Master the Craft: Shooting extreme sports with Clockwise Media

So we've just finished filming and the first thing to do is get the footage onto the laptop there's nothing worse than formatting a card and losing all of your hard work.
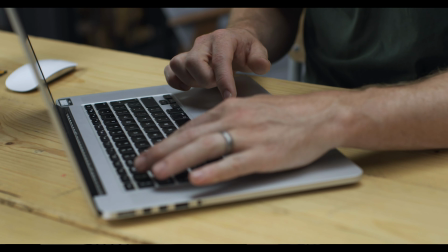[4:24]
So the footage is now backed up and we're going to start going through and just organizing it in the edit.
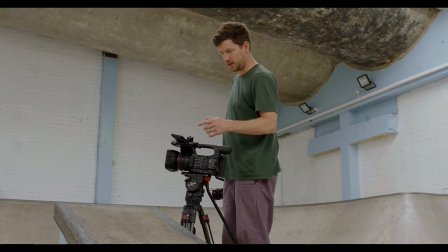[4:31]
One of the things that we did today which was a bit more of a technical camera trick was
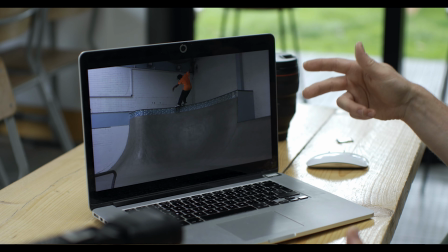[4:35]
we shot the tripod shot on the long lens and then the wide shot handheld.
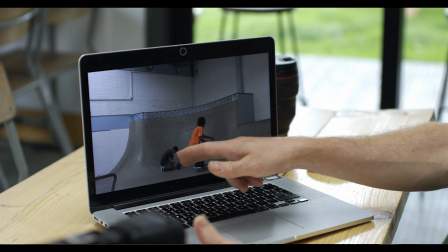[4:42]
So here you'll see we've got Jordan lining up for the trick and you can see me in the shot but because it's on a lock-off we can use
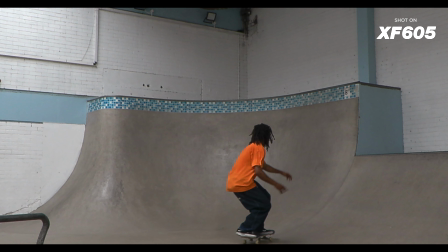[4:50]
the mask tool and just mask out the camera operator so we only see Jordan that way the shots much cleaner much less distracting and you can just focus on the skating and then it cuts to the close-up where you can see the trick from the wide lens. Hopefully all of this has inspired you to go and pick up your camera and find someone with a skill set or an interesting subject matter that you can get out there and go and film.
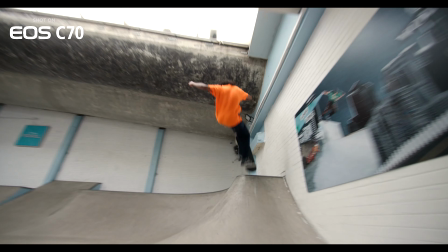[5:15]
Just find someone that's got a passion for something and share that passion you have for filmmaking with them. One well-made film can be the start of both your subject's career and your career.